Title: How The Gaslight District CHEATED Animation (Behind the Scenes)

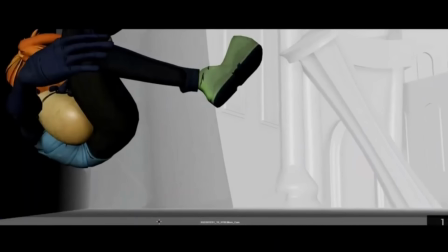2730s
So again, like a bouncing ball, her body sort of contorts, and it's really fast, so I can kind of get away with a lot.
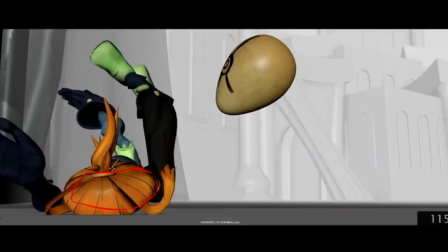2738s
Here's our stretch, our squash, and the body's sort of just following. We have our simple side, and I talk about this in my other video. This is the simple side, and this is the complex side.
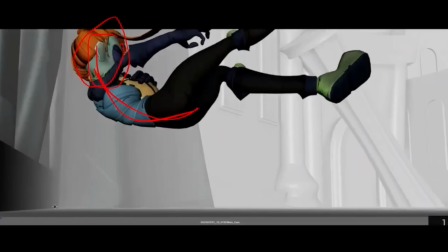2758s
Another thing I did to try and help sell this impact is I actually cheated the wall away for this frame. So not only does she move screen light, but I actually popped the wall over one frame. So from a top-down view, it kind of looked like this over one frame.
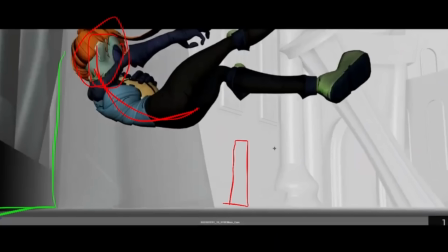2778s
The wall is here, and then in the next frame, the wall is over here.
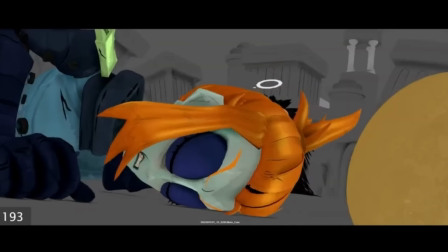2783s
And I didn't have to worry about a whole lot because everything's moving fast, there's no motion blur.
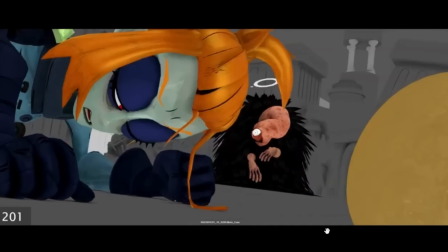2788s
So I think it worked out. This next bit is pretty straightforward.
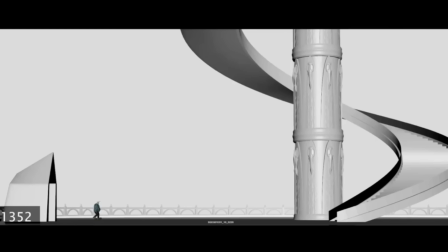2793s
For this bit where Mel has this knife behind her,
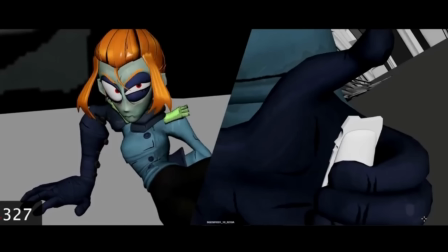2798s
originally the shot was made where there's two cameras looking at Mel, right? One sort of behind her looking at her back and one in front of her. While with how I posed this animated, it didn't really work out. So I'd have to really, it just wouldn't work.
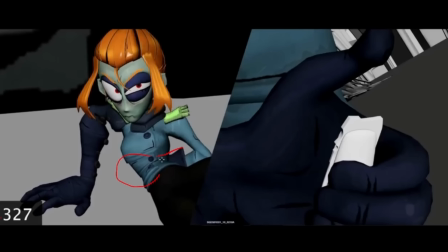2814s
Like her hand was too big and we're seeing it behind there, which would be fine, but I would have really liked to completely hide her hand from this perspective. So what did I do? I brought in another Mel into the scene. Right, so there were two Mels.
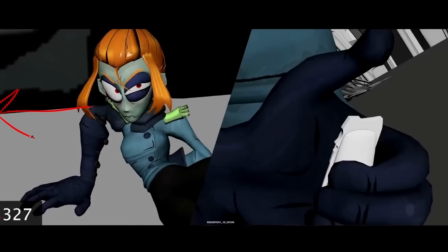2830s
The other Mel is actually in screen space, like to the left here, just right outside of frame. And I brought the camera over with her. So the one camera is looking at this Mel, and the other camera is looking at this Mel. And, you know, I was hoping it would get approved, and it did.
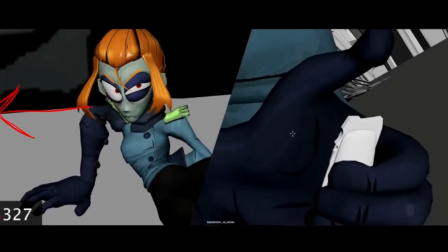2849s
You know, no one really seemed to question it. I'm not even sure if they knew I had two different Mels in the scene until it got into Unreal.
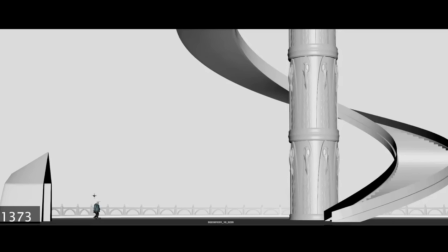2856s
With Ken's walk here, we actually had a walk cycle that I just reused for Ken, so I didn't even have to animate that.
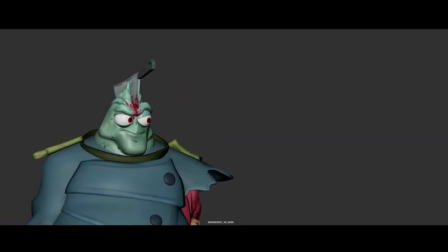2865s
And then for here, this was just a simple, he's walking forward and does a take.
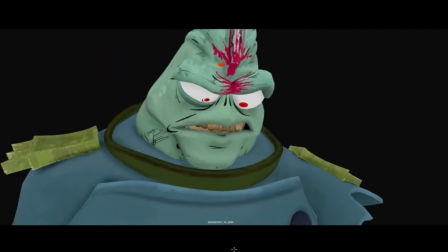2870s
And then this was fun. I really liked animating this because I got to hit some fun expressions with Ken as he yells up into the sky.
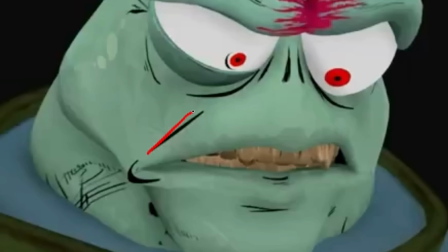2880s
I made use of those face lines that we have access to, right? These are all the face lines that I posed. Oh, and this one on his eye here too, face line.
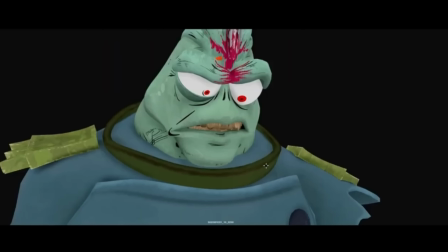2893s
Leaning into the sort of the flash stuff again, so we have an antic,
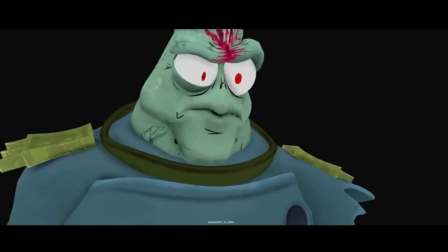2899s
sort of squashing his face and then hitting an overshoot stretch and then settle.
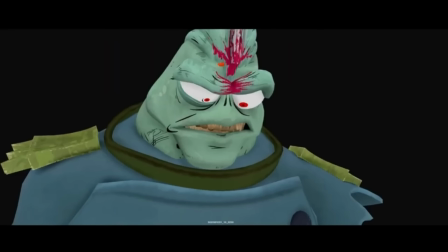2904s
Just really pops into the frame, really sharp. This was just me turning on the lighting in Maya and sort of having two spotlights on his eye to sort of inform how the impact frame, not impact frames, they could be impact frames, whatever frames, these frames sort of, I basically did this temp pass in Maya with this silhouetted view of Ken to inform the departments later down the line how I felt it should look. I actually don't know exactly how it turned out because I haven't seen the episode yet because it's not out at the time of this recording.
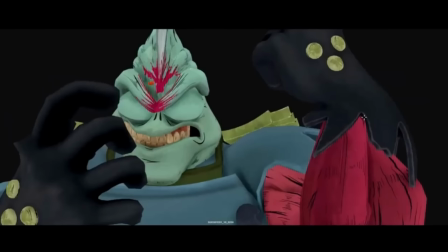2948s
But I'm sure they did a great job with it. And so once we come out of that,
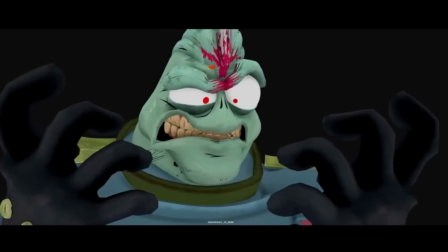2953s
we're here with Ken sort of flipping out, being real angry.
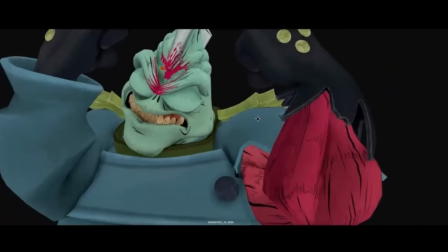2959s
And then here, I was actually inspired a bit by Arcane.
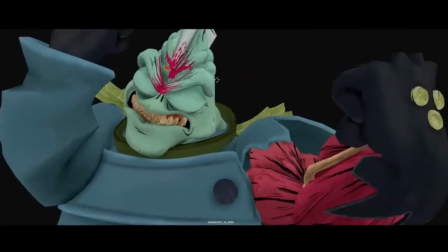2962s
There's a shot with Jinx, and like I had this motion in my head already, but it was like, man, there's a shot with Jinx. I think she does something similar. And so, you know, what better way to try and improve my animation by looking at these really incredible animator's work.